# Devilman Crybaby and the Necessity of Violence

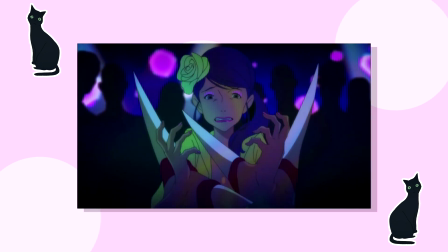We're treated to repulsive visuals of human bodies contorting and breaking to turn into these disgusting, horrid creatures that have no logical form. These demons aren't sexy. Well, say for one, maybe, if you know what I mean.
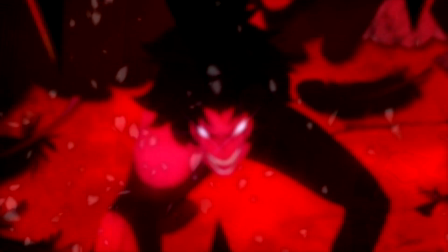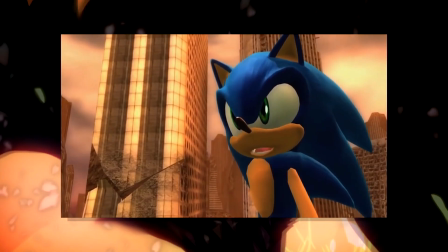Speak for yourself, motherfucker!
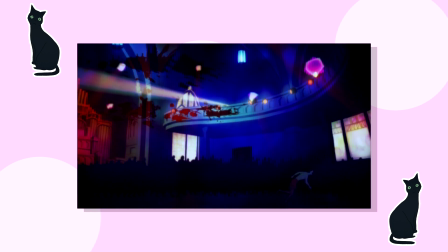These demons are nightmarish, and Devilman Crybaby is telling us they ain't messing around for what demons in their series are.
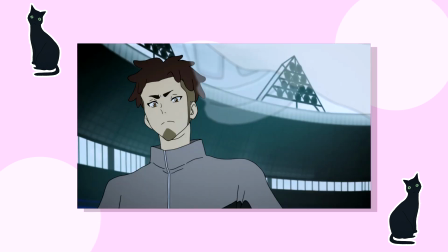Another scene I remember many believed was more for shock value than anything else was the scene
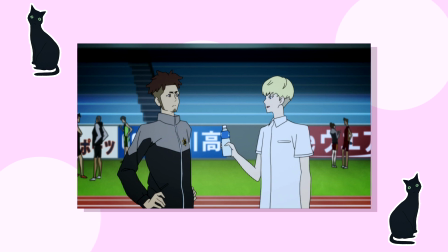in the stadium where one of the runners turns into a demon and goes on a murderous rampage.
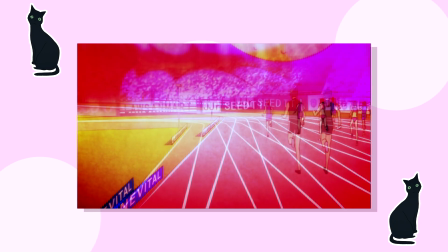I highly disagree with this scene being purely for shock value, in fact I don't think any scene in Devilman Crybaby exists just for shock value.
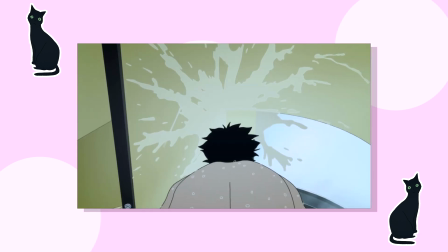Yes, this does include the scene of Akira jizzing on his ceiling, because that whole episode centred around his innate sexual desires and his inability to quench them.
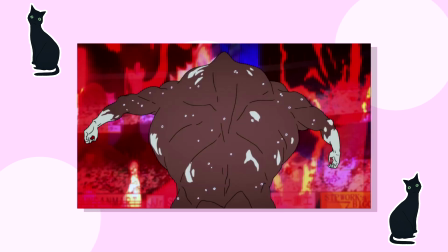Anyway, this scene in question starts with a famous runner turning into a demon,
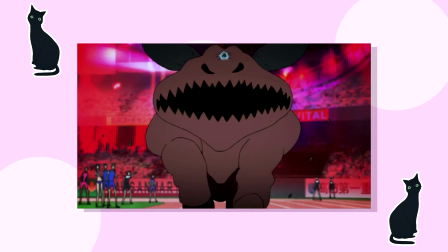with dozens of other people trapped in the stadium with him, and there's nearly three minutes of him horrifically murdering the majority of them.
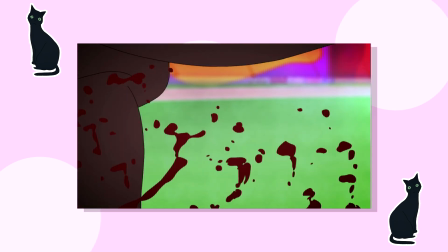Why is this necessary? Why are we seeing three whole minutes of this? What's important to note here is this scene is doing more than one thing.
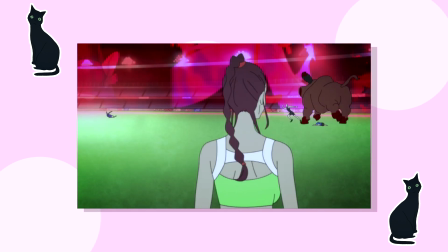The first thing it's doing is showing us the lack of control this human-turned-demon has,
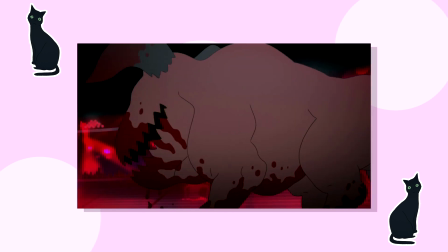demons being a metaphor for the inability of holding back animalistic human instinct.
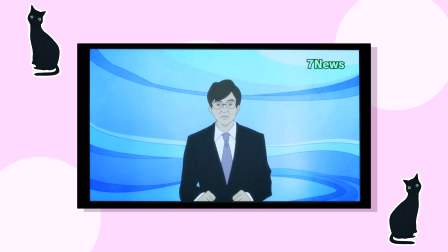It's not showing just the audience the violence though, but the people living in the world of Devilman Crybaby.
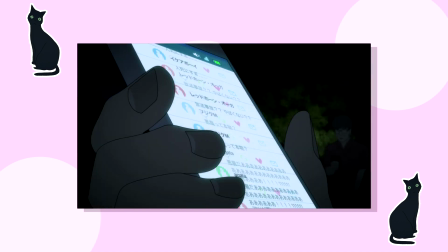They're watching this out of control demon, this aggressive, terrifying being mercilessly killing dozens,
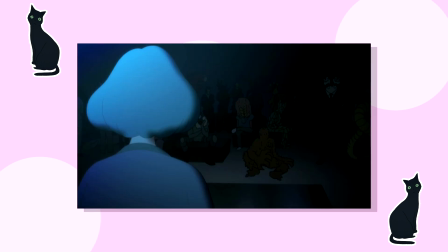which is what starts the literal apocalypse of mayhem and destruction in Devilman Crybaby.
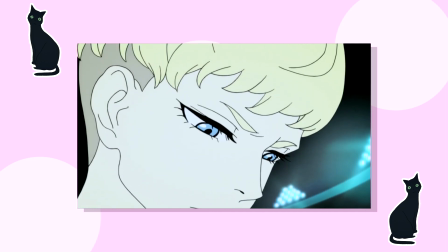This entire scene is also meant to emphasise Ryo's lack of humanity and empathy, because he literally has none.
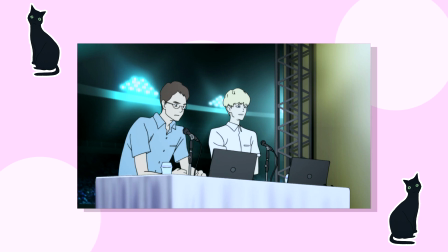At first, this makes us believe he's just psychotic, because who in the world can watch all of this with a smile of all things?
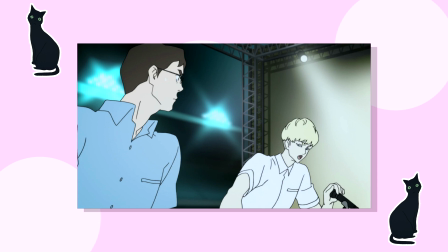But if you've watched devilman crybaby, you'll know Ryo is actually Satan, which is something not even he knows at this point,
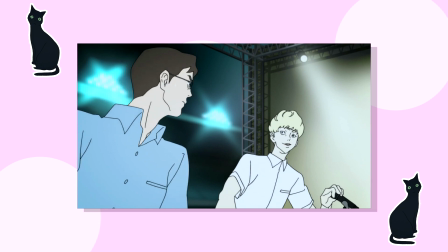and this urge he has for death, chaos and destruction is all foreshadowing for who he really is.
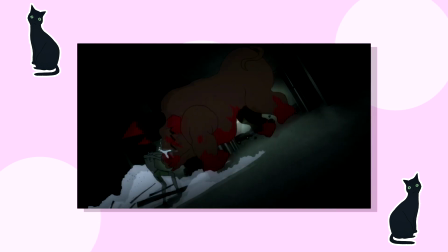This scene also emphasises Akira's humanity in comparison to Ryo's, because even though this demon is going on a rampage, he still shows empathy for him.
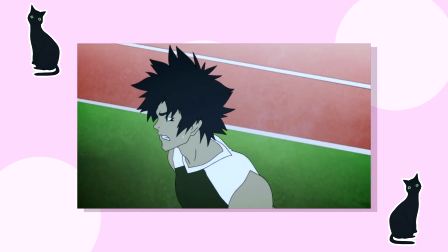Not only that, but this whole scene is just terrifying to me.
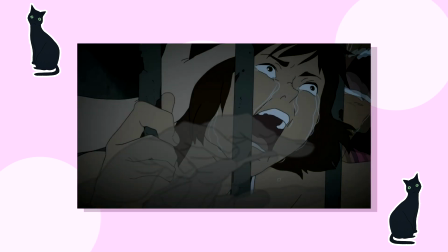The shot of all these helpless people reaching out of the gate and begging for someone to open it still haunts me because it just upsets me.
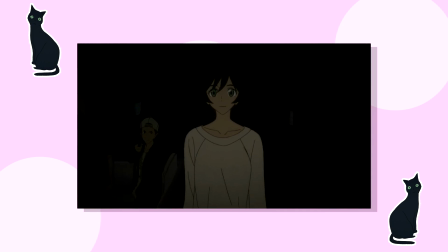Overall, the violence in Devilman Crybaby holds very heavy significance.
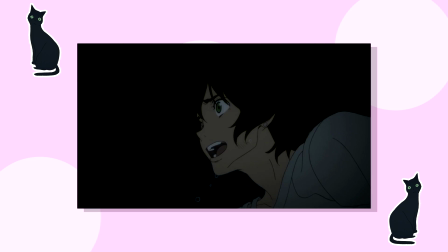Scenes in the last episodes especially using it to emphasise that humans can be just as cruel, cold and heartless as demons.
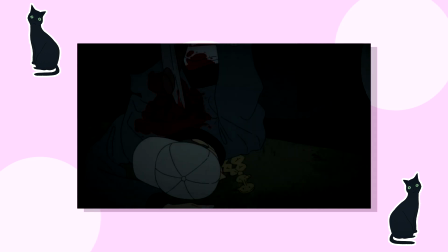That the barbaric instincts humans all contain can manifest into something more and turn us into monsters without a hint of mercy.
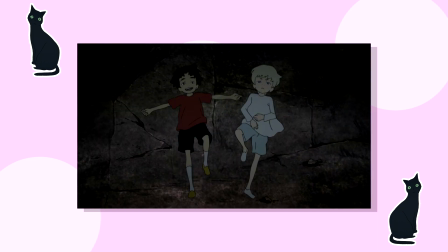It's asking us the question, is humanity something beautiful? Is it the connection of emotions between people and the desire to love?
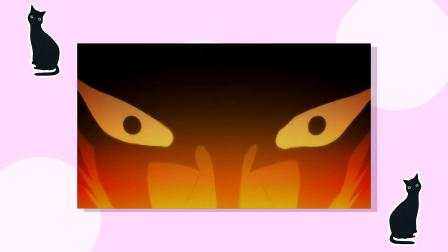Or is humanity terrifying? Is it a disgusting primal urge to destroy anything we touch and something to fear?
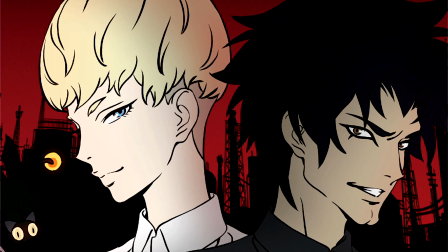Well, that's for you to decide, and the two main characters embody either ideal,
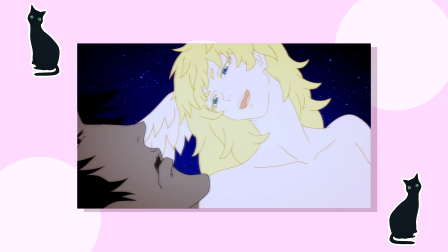but eventually one ideal seeps into the other and we're left with a heartbreaking ending.
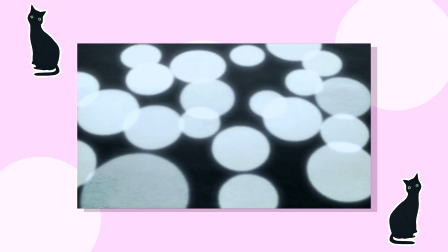Devilman Crybaby is a work of art to me, I'm a sucker for things that question humanity and the existence of mortality,
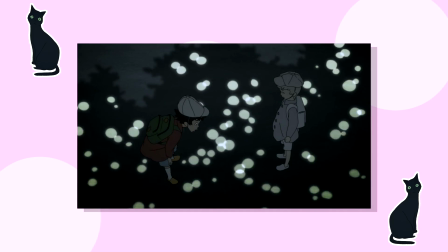hence my love for Neon Genesis Evangelion, and I really hope people can appreciate Devilman Crybaby in the same way I did.
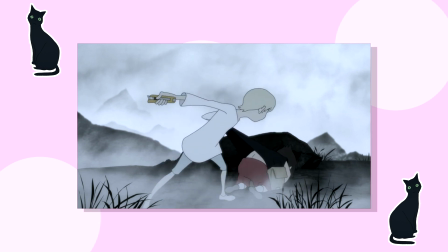This anime made me feel such a range of emotions and is such a fantastic example of how to use violence as a necessity to the narrative, not just as something for people to go,
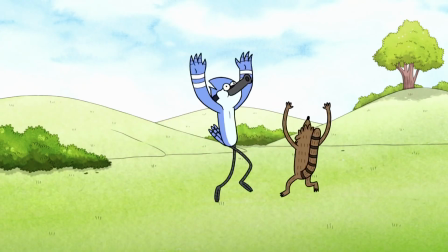WHAAAAAAAA!
Thank you for watching.
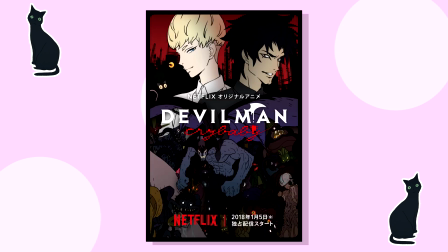I usually forget to mention where these anime are available to watch, and the good news is Devilman Crybaby is a Netflix original.
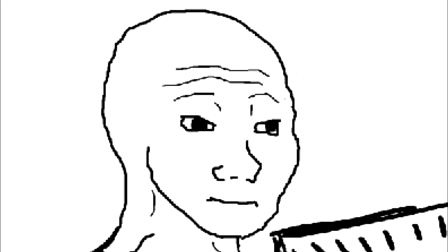I, yeah, I couldn't believe it either, but there it is.
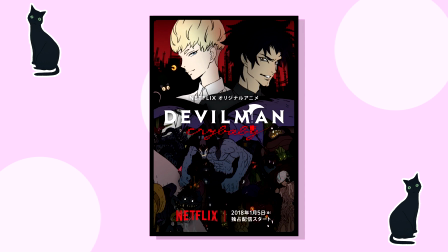I would love to hear your thoughts on this anime and what you think its message was, so drop it in a comment and let me know, and I'll see you in whatever I make next.